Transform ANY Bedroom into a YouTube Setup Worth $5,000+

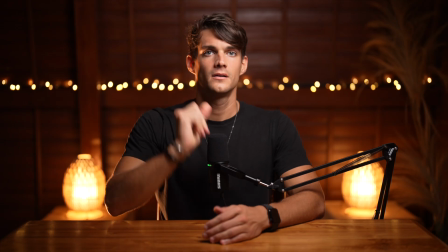In this video, I'm going to show you how you can go from this to this in a small bedroom just by rearranging what's already here.
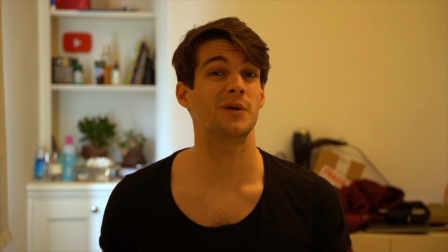If you feel overwhelmed because your videos don't look good with a messy background, bad lighting, and just feel unprofessional, I get it.
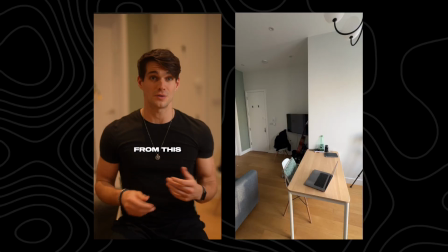Don't worry. I transformed hundreds of tiny spaces into epic studios for myself and for my clients, and I'm going to show you exactly how you can do that too in this video in 6 easy steps.
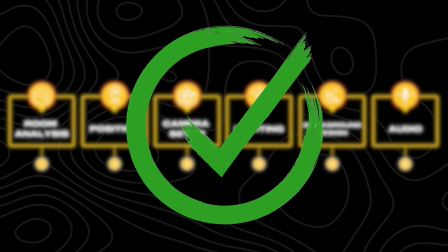Stay until the end because I'm going to show you even different variations. First of all, we need to analyze the room. We need to understand what kind of angle we want to go for. Then we need to analyze the elements that we have inside the room that we can use to then transform it and make it a little bit more appealing. I want to try to make it work with everything that I have right here. Let's just give it a tour.
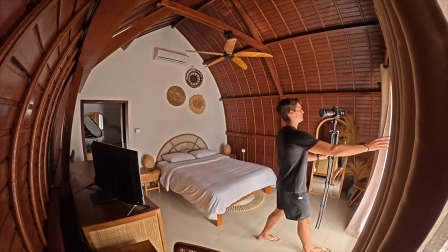Let's understand what kind of elements we have, and let's see if we can come up with any ideas on how to use those items. All right, let's start from the outside. This is how it looks. Again, it's a beautiful pagoda. Then we have the entrance, but I don't really care about the outside because we're just going to work directly on the inside.
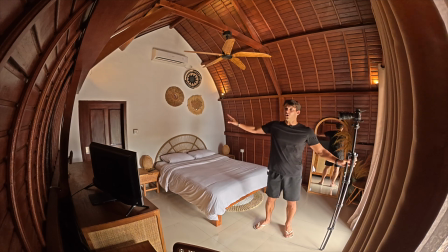So this is what you see when you enter the room. We got a white wall, we got two wood walls, one on each side obviously,
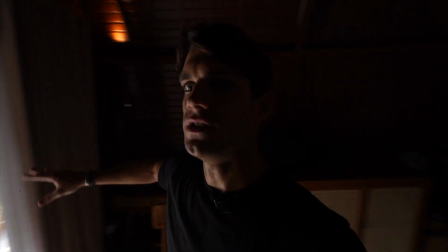and then we have the key source of light, which is just the window, the door right here. Obviously we'll have to block this one out,
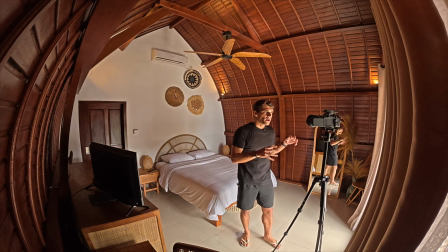but for now we just need to analyze the room and understand where we want to start placing our background, where we want to place the tripod, and where we're going to sit ourselves.
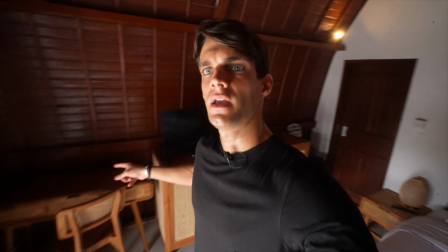Now one thing is that we have also a chair right here, and we have a table, so this is gonna come in quite handy.
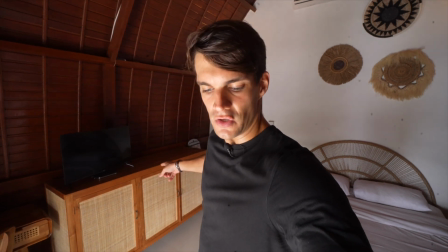Then we have also a cupboard here that can be used as a wardrobe, and we have a TV. Potentially a TV can be used also in the background with some sort of image in case you want to add some branding elements or other things.
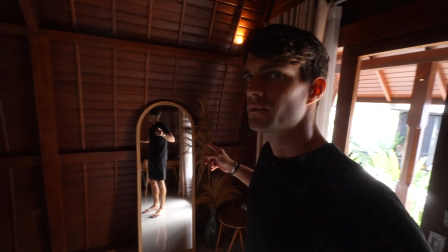Then on the other side we have right here, we have a mirror, we have a plant, and we have a small table.
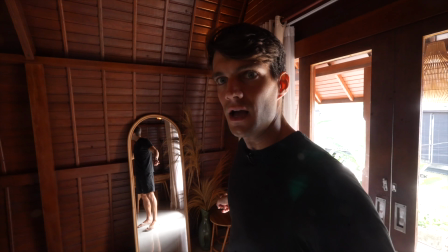All of this could come in quite handy, I believe.
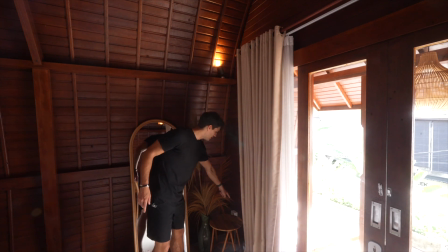Then also down here, there are some plugs, and probably there's one behind the mirror as well.
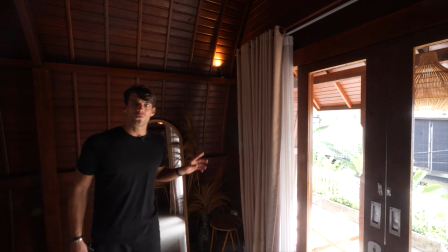So I really like this. I think we can use the mirror, we can use the plant, and we can use this as the background.
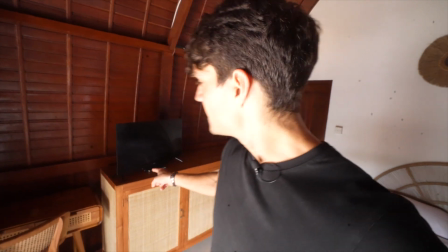Or alternatively, we can try to use this cupboard with the TV that also can be used in the background.
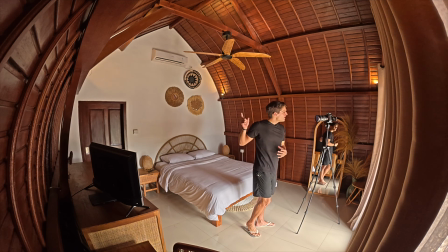But the problem with this is that the cupboard is quite huge, and because we have such a small space, then in comparison with my figure, if I'm very close to the background because it's big, then this will become the focus of the frame, whereas we need to avoid it. We have to be the focus of the frame.
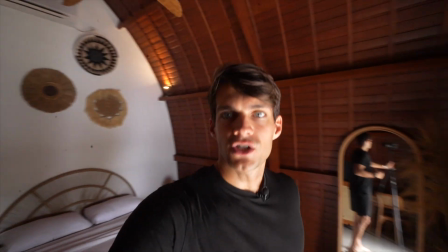So probably we're gonna try to work with this side of things.
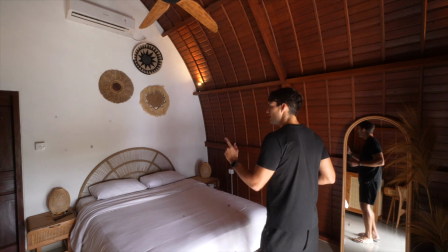Then another thing that I noticed is that we have bed lamps, which means that,
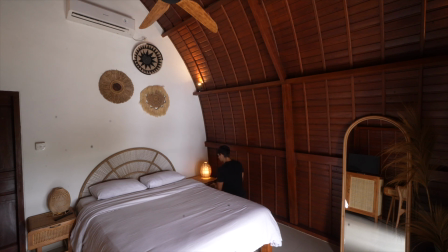let's see how they look, but we're gonna turn these on. Yeah, one is like this one, and then the other one is exactly the same. So probably we're gonna try to use these two on both sides just to make it as a symmetry. Maybe we're gonna use one only, let's see.
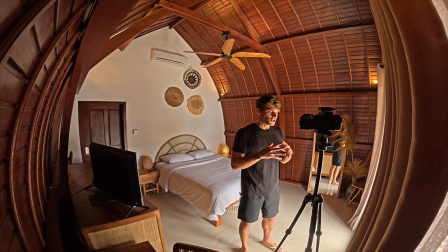So with my initial analysis, the first thing that I wanna try is using this background right here with the mirror,
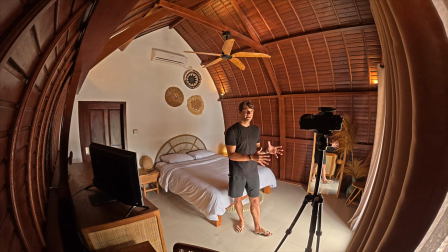with the plant, and then also using the table right in the middle, in between basically where I'm gonna place my tripod,
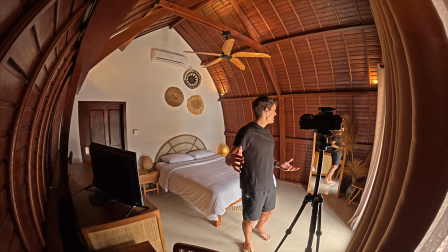which is gonna be as far as I can. And then again, this is a background.
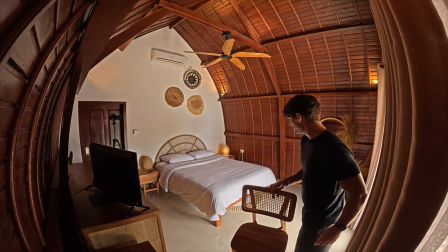So let's try to do that first. So I'm gonna take the chair and then I'm gonna put it right here.
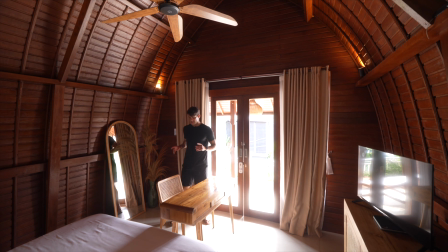Then obviously we can move everything that we want. Okay, so I think this is fine. Now the table right here, then we'll be able to move it wherever you want.
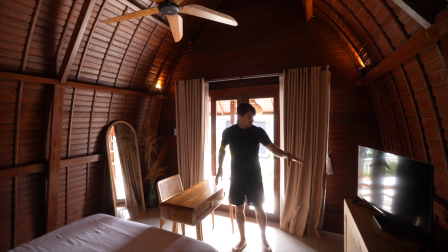And then the next thing that I wanna do is try to place the tripod right here.
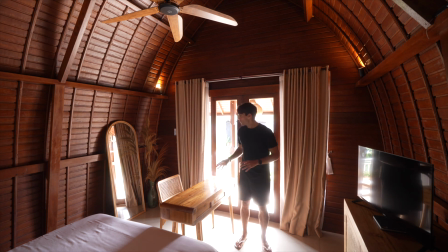Basically as far from me as possible, and also as far from the background as possible actually. And then we're gonna try to decide the lens that we wanna use for this sort of setup.
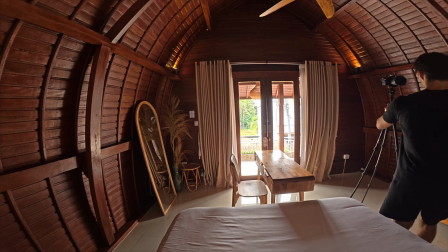So I'm gonna move my tripod, probably in this location right here.